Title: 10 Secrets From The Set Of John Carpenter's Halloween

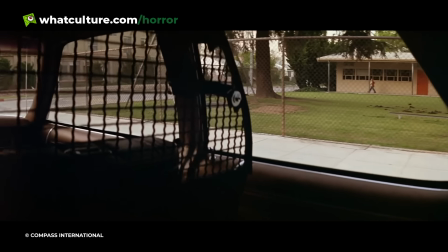[4:08]
The wire mesh to separate the front and back seats of the car was installed by Wallace, as were the asylum logos and the Illinois license plates.
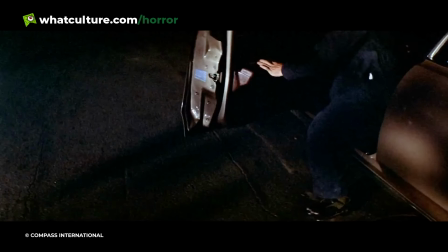[4:15]
The rental agency were never informed that their vehicle would appear in the film, and to this day Carpenter loves the look of the car that was used.
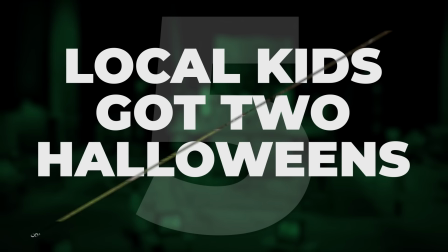[4:22]
Number 5. Local kids got 2 Halloweens. Halloween was a very collaborative project.
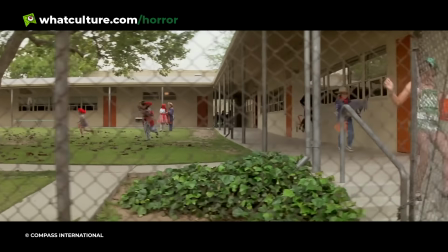[4:26]
Many of the cast doubled as crew, helping with the filming and prop mastering.
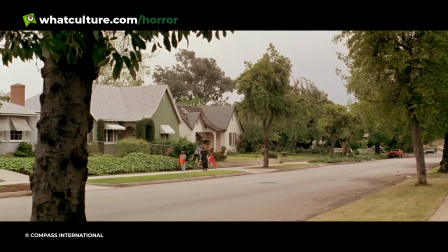[4:30]
However, even more than that, many of the local families in the shooting location, South Pasadena, California, got in on the action as well.
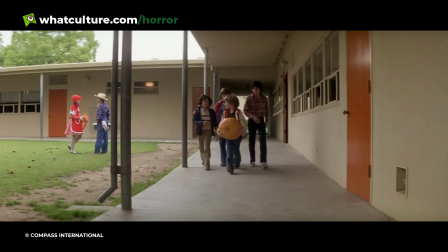[4:37]
Many of the children that are on screen running around while trick-or-treating were simply local kids that got to enjoy another evening of going out for Halloween.
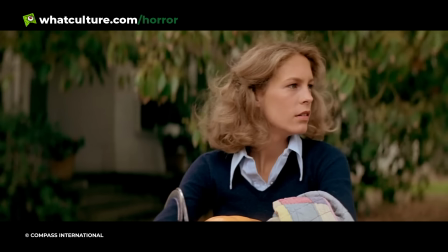[4:43]
This is best seen in the scene where Laurie sits waiting for Annie to pick her up. It is perhaps one of the few nice scenes in the movie.
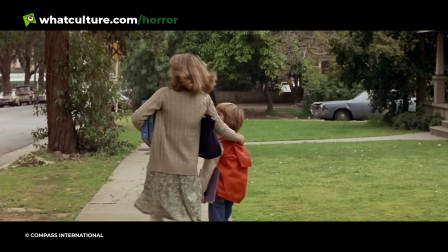[4:51]
As for just a few simple moments, Laurie is just relaxing with her pumpkin, watching some kids have a good time. probably
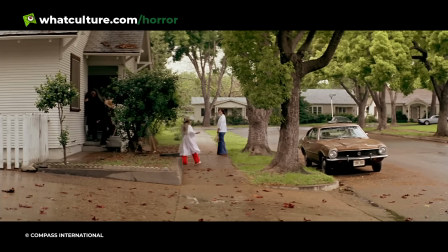[4:56]
the last time Laurie Strode ever enjoyed a moment of October 31st. Probably Number 4. Dark lighting was all the better to save money with.
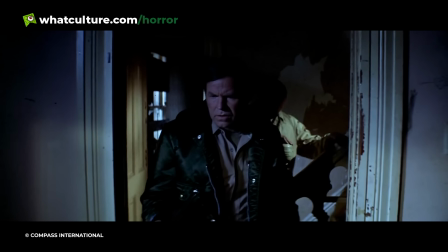[5:03]
To say that this film was done on a small budget doesn't quite do it justice.
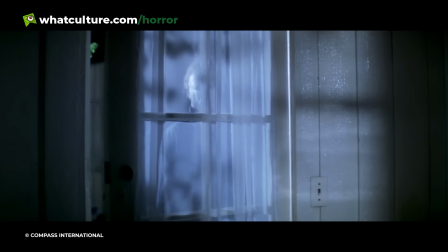[5:06]
There was no money for reshoots, and so everything had to be captured in as close to a single take as possible.
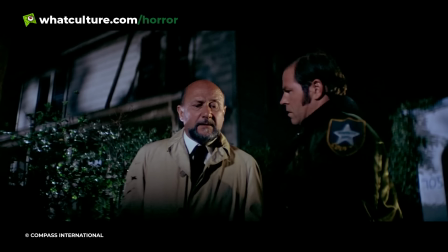[5:12]
This also had another knock-on effect.
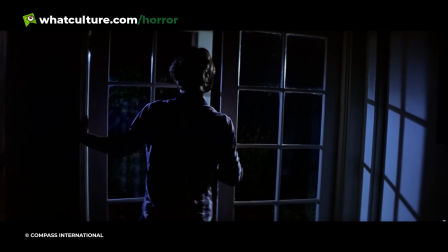[5:14]
While the crew didn't rely on natural lighting only, there simply wasn't enough money for the strong lights to illuminate many of the nighttime scenes.
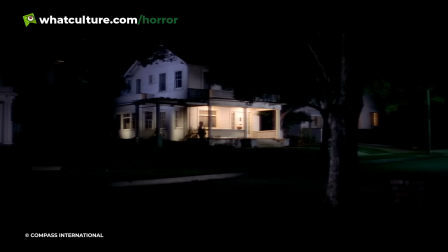[5:22]
The film's distinctive dark look comes from a budgetary place as opposed to an entirely stylistic reason.
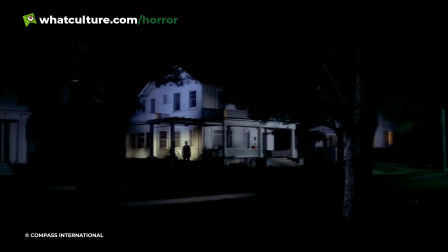[5:27]
However, when you look at scenes like Michael standing in front of the house, you can see that this issue is one of the film's strongest attributes.
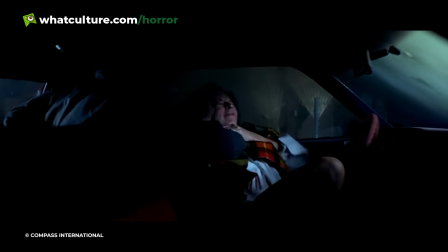[5:36]
The dark and brooding atmosphere of the night scenes adds to the tension and fear that Michael Myers brings to the town.
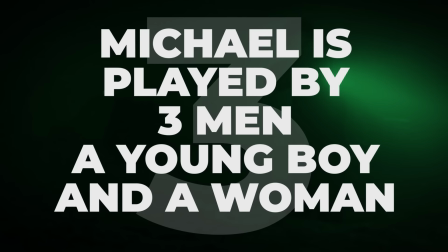[5:41]
Who said doing something on the cheap doesn't pay off? Number 3. Michael is played by 3 men, a young boy and a woman.
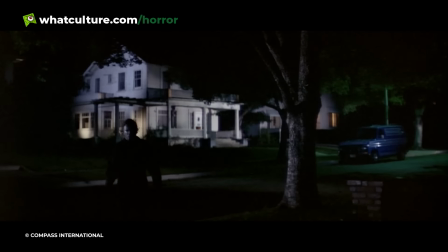[5:47]
Several actors came together to take on the now iconic role of Michael in the first film.
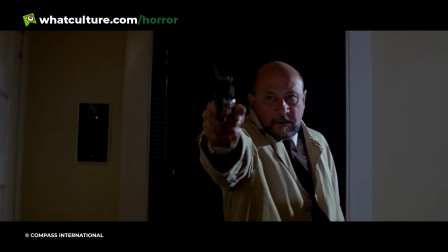[5:52]
For the big unmasking scene at the end, Tony Moran plays Michael's soft face for the shoot.
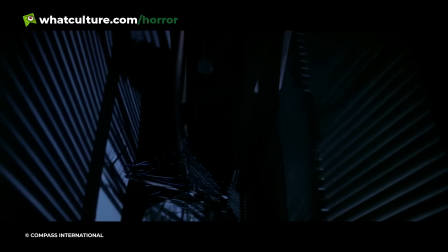[5:57]
He didn't even know that he would be wearing a mask at all, and only got to as Deborah Hill had brought it with her that day.
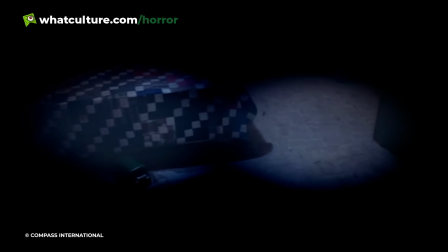[6:03]
Speaking of Deborah Hill, it was she who killed Judith Meyers.
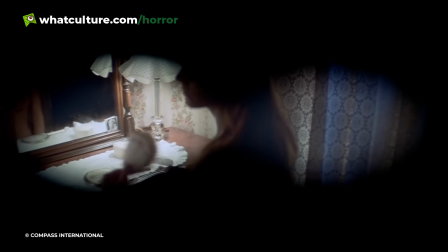[6:06]
The hand we see from Michael's point of view stabbing his sister repeatedly is that of Hill, as she was the only one small enough to fit the part.
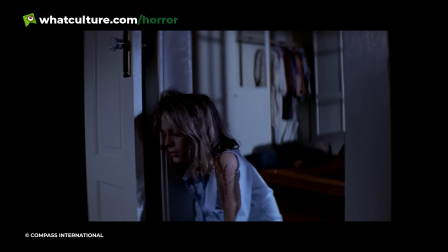[6:13]
Nick Castle played Michael for the bulk of filming, with Tommy Lee Wallace standing in for several scenes.
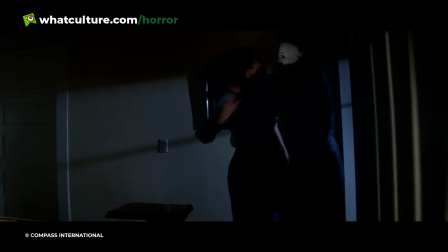[6:17]
He was the production manager and had the best idea of how much force would be needed in stunt scenes.
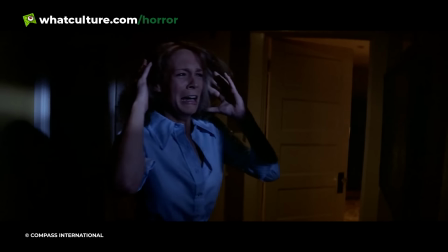[6:22]
Finally, Will Sandon played the young Michael from the beginning. He would later go on to be a police officer, as he had no interest in returning to acting.
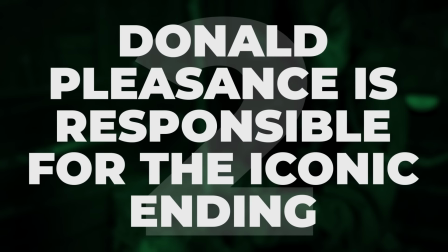[6:29]
As the saying goes, it takes a village. Number 2. Donald Pleasence is responsible for the iconic ending.
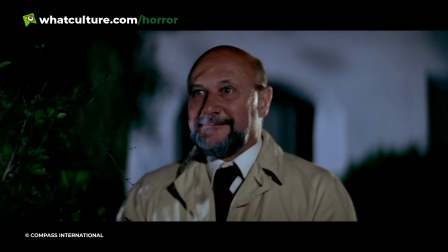[6:36]
The ending of the film is one of the truly iconic horror endings of all time. In the script, Dr. Loomis managed to shoot Michael 6 times.
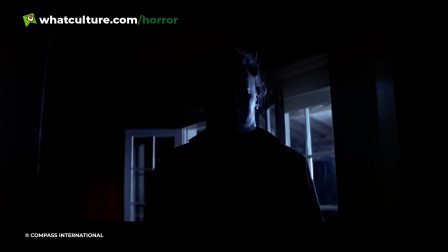[6:43]
I shot him in the heart, causing the silent stalker to fall backwards, through the window, over the balcony,
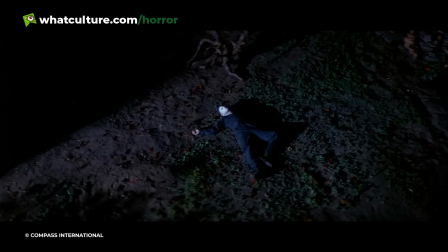[6:48]
and down to the ground below. Loomis sees the body, speaks to Laurie, and is then shocked to find that there is no body down there anymore.
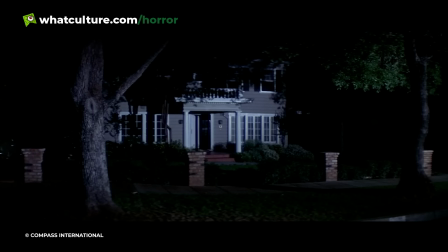[6:54]
Donald Pleasence, the veteran actor playing Loomis who had previously appeared as Blofeld in You Only Live Twice, made a suggestion to John Carpenter.
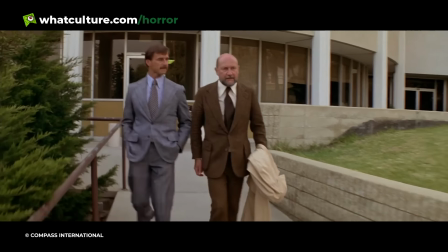[7:01]
Loomis had been Michael's doctor for many years, and as such was the one who both knew him best and knew what he was capable of.
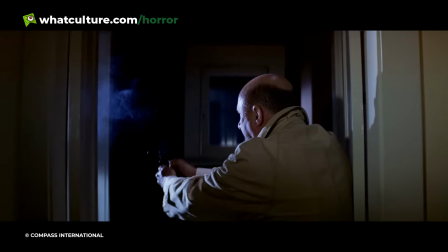[7:08]
He suggested that they try something different. With Pleasence's suggestion, they filmed the ending with Loomis discovering the body is gone.
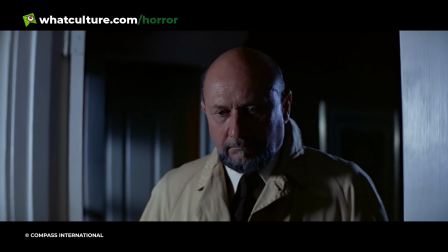[7:14]
Rather than register any shock, he stares fixedly down, resigned to the fact that this battle is not over.
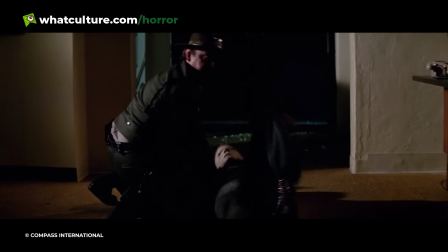[7:20]
Pleasence would return in 5 subsequent Halloween films. The battle was far from over, and an iconic horror movie scene was created.
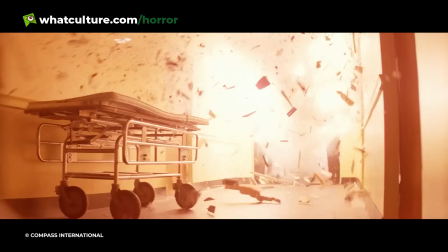[7:28]
Pleasence appeared in 5 Halloween films overall, not including archive footage or new actors playing the role.
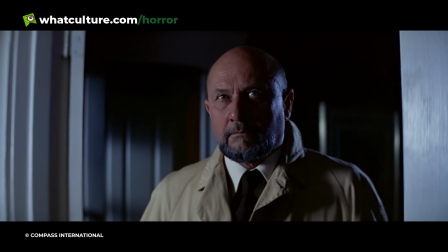[7:35]
The battle was far from over, and an iconic horror movie scene was created. Number 1.
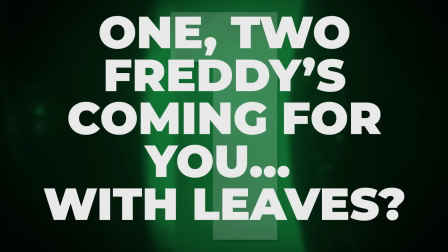[7:40]
1, 2, Freddy's coming for you. With leaves?
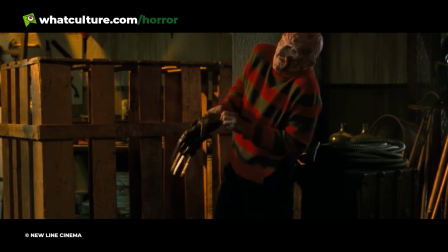[7:45]
In an interview with Access Live, Robert Englund revealed that the Nightmare on Elm Street and Halloween franchises are linked forever through him.
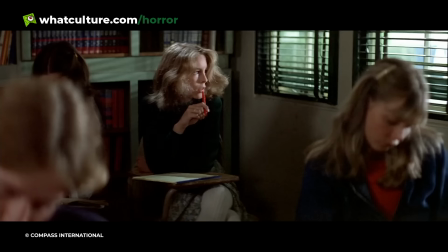[7:53]
For one day, he accompanied his then roommate to Pasadena to work on a film set. That set was Halloween.
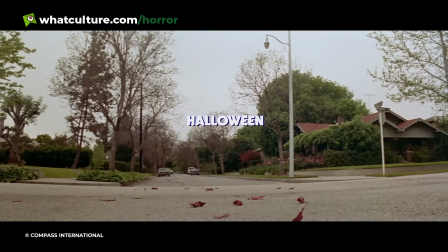[7:59]
The task? Throwing bags of dead leaves around to make the sunny summer locale look like an autumn shoot for the film.
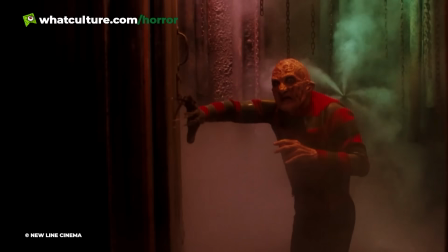[8:05]
At this stage in his career, Englund had not yet donned the razor glove that would become his most well-known prop, and Nightmare on Elm Street would not appear until 1984.